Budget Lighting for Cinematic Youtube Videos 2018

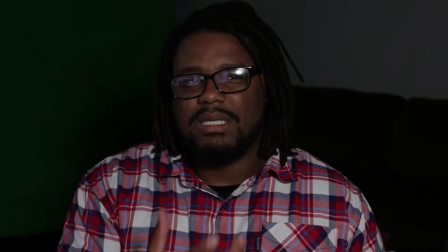[4:09]
It just depends on how much light I actually need. This light was about 500 Kelvin daylight.
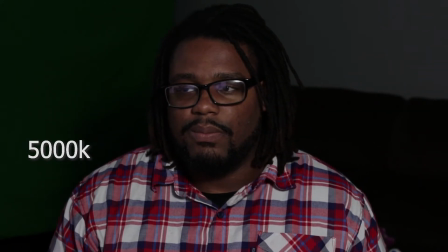[4:17]
I wanted to have the most natural thing to
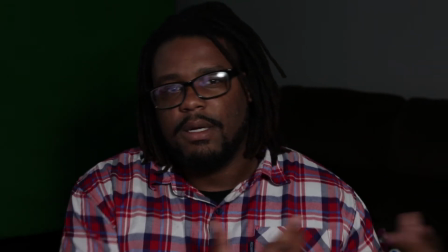[4:21]
kind of resemble or look like the light coming from a window or something like that.
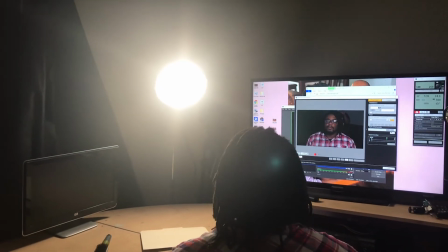[4:27]
So this is pretty much the color or the tone that I wanted to go for.
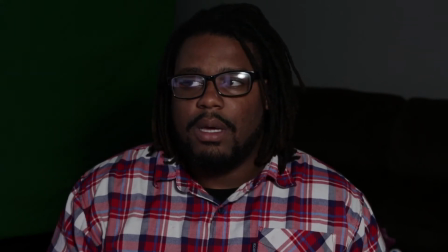[4:32]
Warmer lights are cool, but I kind of feel like, for me, I'm already African American. The pigment on my skin, saturated skin, the colors in my skin are already, I guess you can say, like orange and reddish, brownish type colors or whatever.
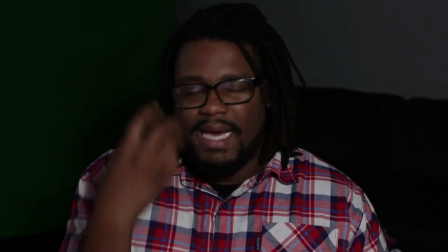[4:48]
So when I have lights that are too warm, it tends to make me look a little red, and I don't like that.
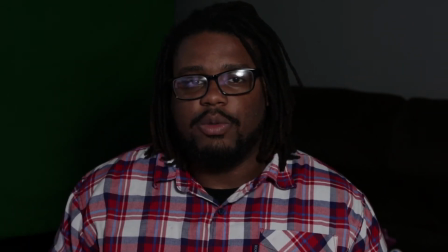[4:55]
That's why I like using the daylights. But I will use one warm light to kind of bring out the saturation of the colors in my skin.
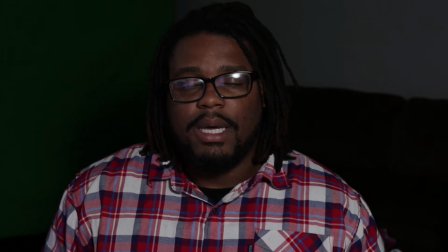[5:02]
All right, so I'm going to cut this light off right now and show you exactly what it looks like with no lights, period. Okay, so right now you're not seeing any lights. This is completely dark. This is what it looks like. Only light that you're seeing from me is a light from my screen. Okay, now before I plug that light back in, I'm going to show you the light that I'm using off of the reflector.
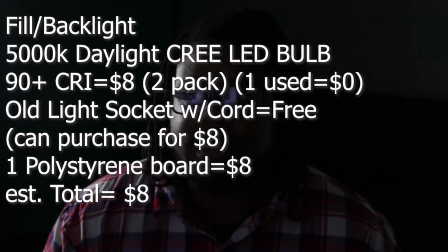[5:30]
All right, so it might be a little hard for me to focus here. There we go. Now notice what this light is doing.
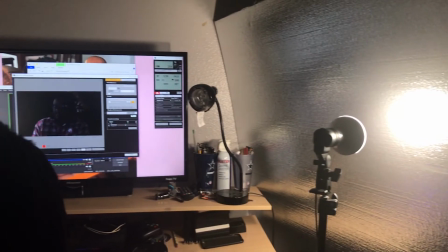[5:37]
This light is bouncing off the reflector, and in the process of bouncing off the reflector,
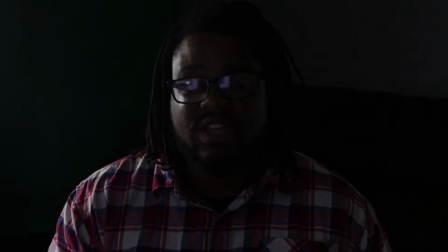[5:43]
you notice that it's lighting one side of my body up. This is perfect for me because I didn't want the light to be too harsh. So instead of bouncing this LED light directly toward my body, it was casting a bunch of unnecessary shadows to the wall that I didn't like.
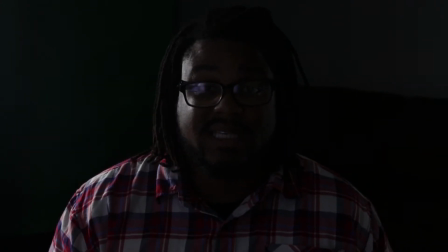[5:59]
And it honestly made my skin look a little blown or washed out. All right, so I used a reflector that I got from Home Depot to bounce that light, the LED light, off of the reflector onto this side of my body,
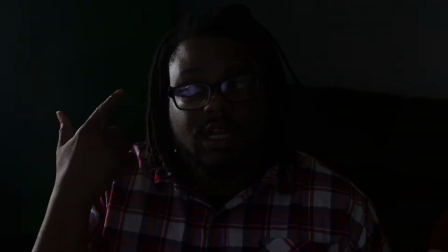[6:13]
creating a nice rim light and a little light toward the side of my face. This by itself, it can be very interesting depending on what you're shooting it for.
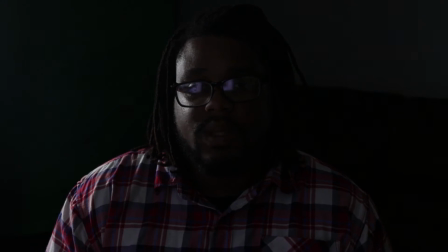[6:25]
It's not ideal, but again, lighting is all about going for that cinematic look and trying to be creative with whatever you're using your lighting for. If I wanted to shoot something simply like this, it will work. Just like if I was to use the fill light by itself, it would definitely work for a video.
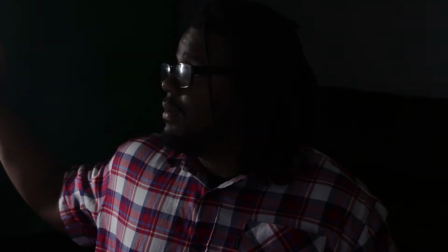[6:44]
Now I'm going to cut this light off and I'm going to go to my fill light.
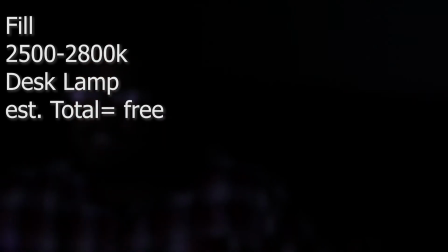[6:49]
The fill light is a warmer light. This is a light that I just kind of had sitting around. All right, so right now, this is what you're looking at.
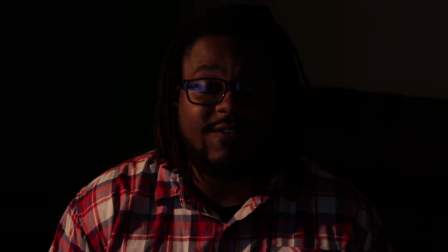[6:57]
All right, it's focused. Look at that fill. It's different. It's nice.
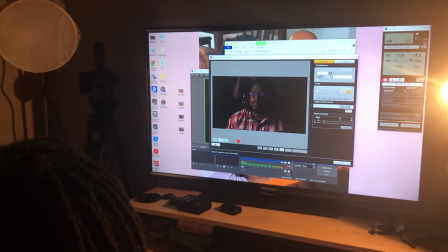[7:02]
It's warm. So I kind of treat this fill as if I'm on set or if you're in your bedroom and you're
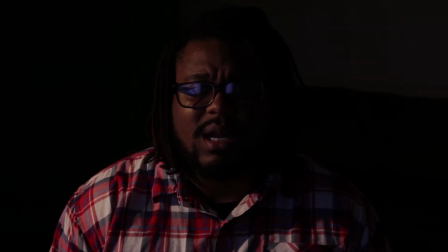[7:08]
just reading like a book or something like that with a nice little lamp on or whatever. This is that type of feel that you'll get. So just imagine a guy or a girl, it doesn't matter.
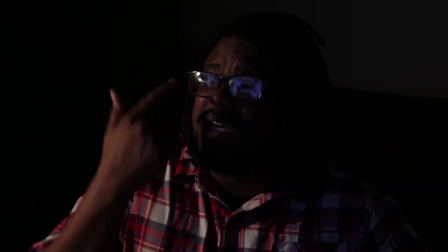[7:18]
He's sitting there, you know, he's minding his business. He's looking at TV. You got the glare from the TV in the glasses with the nice warm light.
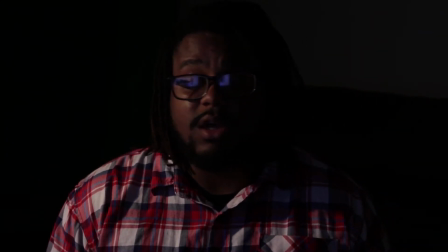[7:27]
This is an actual feel that people would use in either horror movies or suspense or just really nighttime, dark cinematic, contrasty type films. This is more of a low light feel, and I'm okay with that.
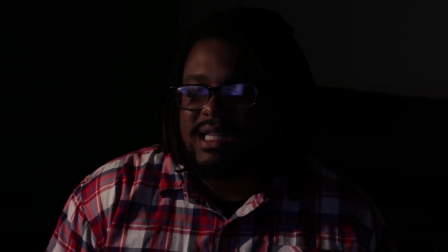[7:41]
But for YouTube videos, this is basically not ideal or something that I would want to use.
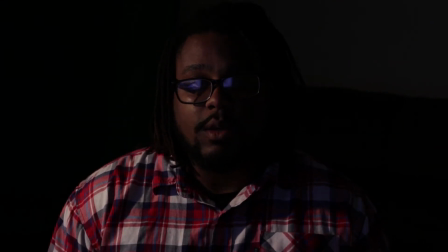[7:46]
So that's when I start adding in more lights. So now I'm going to add, now I'm going to go back in reverse order. With this particular light, like I said, it's warmer. So it's adding to the saturation and bringing out the nice skin tones and with the pigment of my skin.
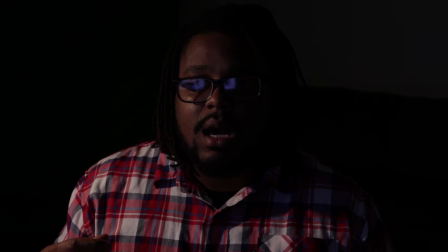[8:02]
I typically like this just because it brings a sort of balance between daylight and my natural skin tone. If I used all daylights, then my skin wouldn't be natural, it wouldn't look the same.
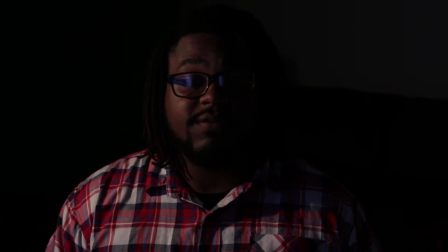[8:14]
Now what I'm gonna do is go ahead and cut this light off and show you guys what the backlight looks like by itself. This backlight is typically more so for my hair light, and it might create just a small rim on the back side of me just to create the separation from the background.
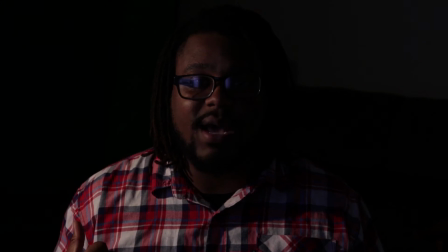[8:31]
So I'm gonna cut this light off now, which is the fill light. This other backlight that's creating some bounce off of me is also off, as well as my key light. So let's go ahead and see what that looks like.
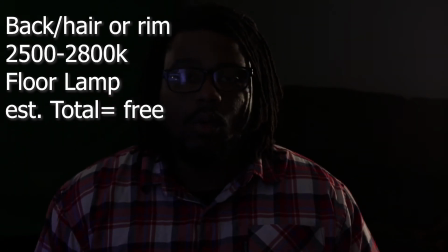[8:46]
All right, look at that. Notice with the hair light, I'm getting some light on my hair.
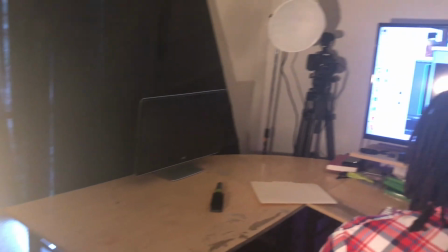[8:55]
That's usually typically what you would call it. Normally, some people like to have the hair light up in the air and kind of facing
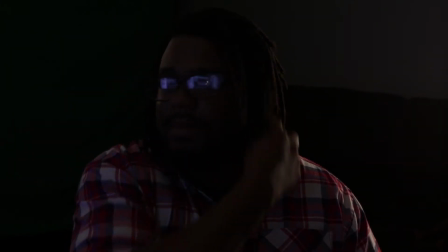[9:03]
down on the hair where it comes on the top of the hair and just a little bit of the shoulder. This honestly works for me in this setup just because it fills me in just enough to be able to create separation. So with this one light alone, this too is not ideal for YouTube, but if you notice it,
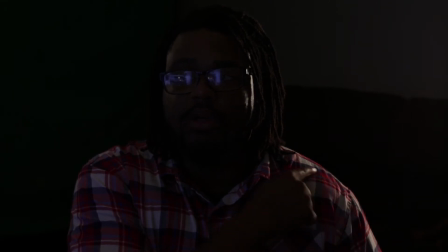[9:23]
I still have enough light going on the rim of my shoulder as well as my hair and just a little bit on the side of my face. Now, this could be a bit darker. You would kind of use this in a situation where if somebody kind of wanted to be
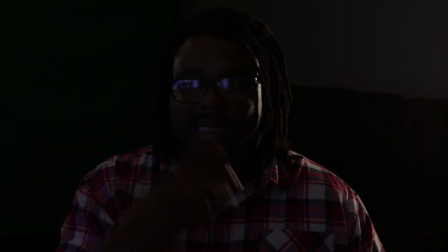[9:39]
discreet about some information that they were given, but definitely not show more of the face or any other reflection from the TV, so it would be completely off at that point. But just this light alone would definitely be interesting depending on the story or documentary or film, whatever you're shooting.
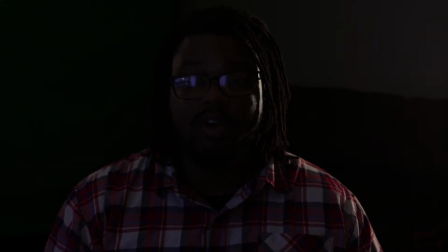[9:57]
So now what I'm going to do is go in a reverse order. That's the backlight. Now I'm gonna go ahead and turn on this light next to me, which is almost like another backslash fill light that's bouncing off the reflector.
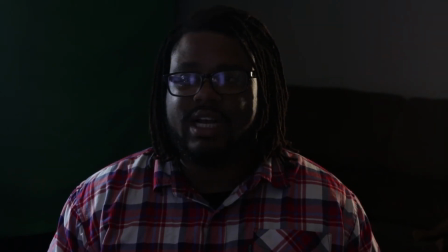[10:13]
And if you notice that, just check this out. Look on one side of me. One side you have more of the daylight. Look, it's spilling in my face on this side, and it's also giving me a rim of fill light from the daylight bouncing off the reflector,
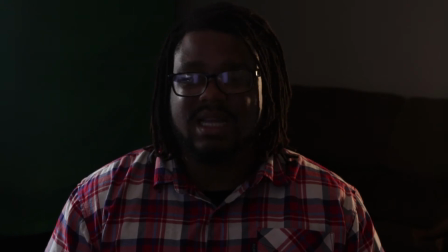[10:31]
filling in most of my shoulder, filling in most of my face. Now, this is not ideal, but it's definitely a creative way to use some type of lighting. Just depends on what you will be using it for. So now the next thing I'm going to do is go ahead and use the fill light this time.
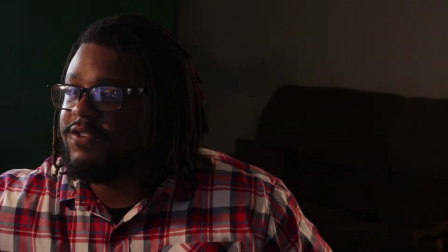[10:48]
All right. Now with the fill, look at that.
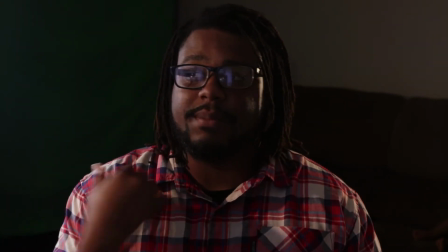[10:52]
Notice the separation in the background.
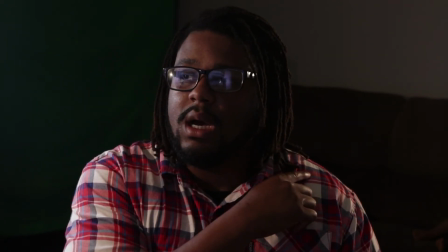[10:54]
The background light is lit as well as the hair light in the rim that is giving me on my shoulder.
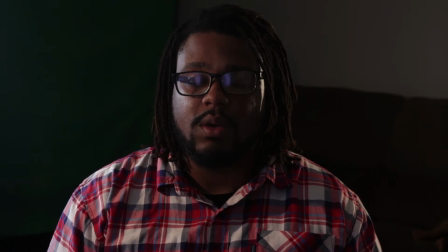[11:02]
Okay.
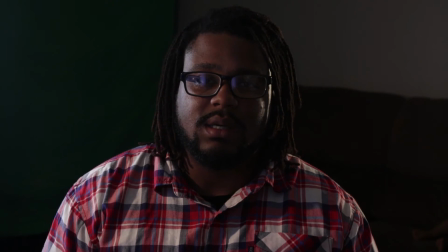[11:03]
Now with the bounce, the LED light bouncing off the card or the reflector, it's filling in more of me.
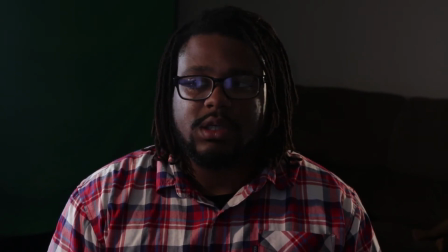[11:11]
And nobody can tell that that's a light. You know, I could be sitting next to a window for all you know. And that's pretty much how you know when you got the right lights, or you're just getting your position properly when you're setting yourself up for your lighting.
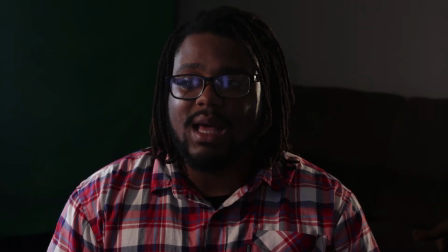[11:26]
All right, so you notice the fill that I have from that light and the fill that is giving me on my face.
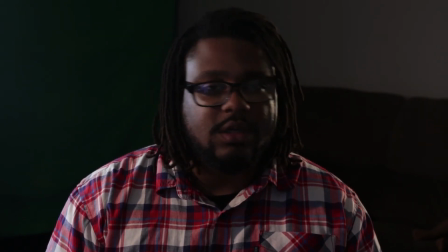[11:32]
This works, but probably not for YouTube. Again, this could be for something else, but not for YouTube. But it definitely works. It's a lighting setup that you can go for if you wanted to use some low lighting for your setups.
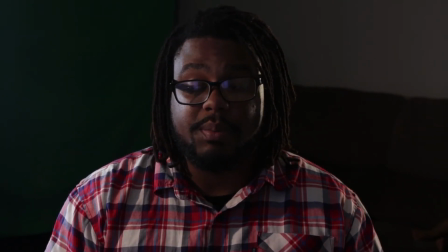[11:46]
Now what I'm going to do is get myself prepared more for the YouTube setup by adding the fill light. That's my biggest light. That's my main light. It's my biggest source. My key light is my biggest source that's going to fill me and give me the most light, and it's going to create most balance.
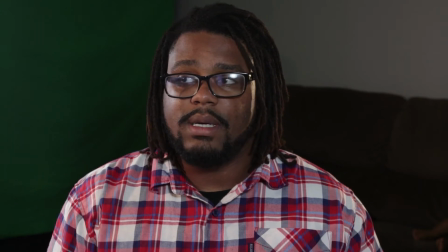[12:04]
All right, so that's what I have. Now, look how that looks.
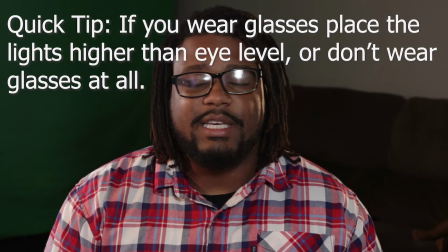[12:09]
All right. So if I was to say, hey, guys, Chris Lee, you're now watching another video on such and such, this works.
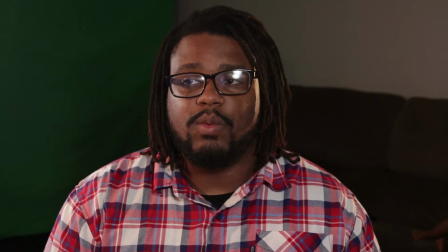[12:17]
I have another reflector on this opposite side.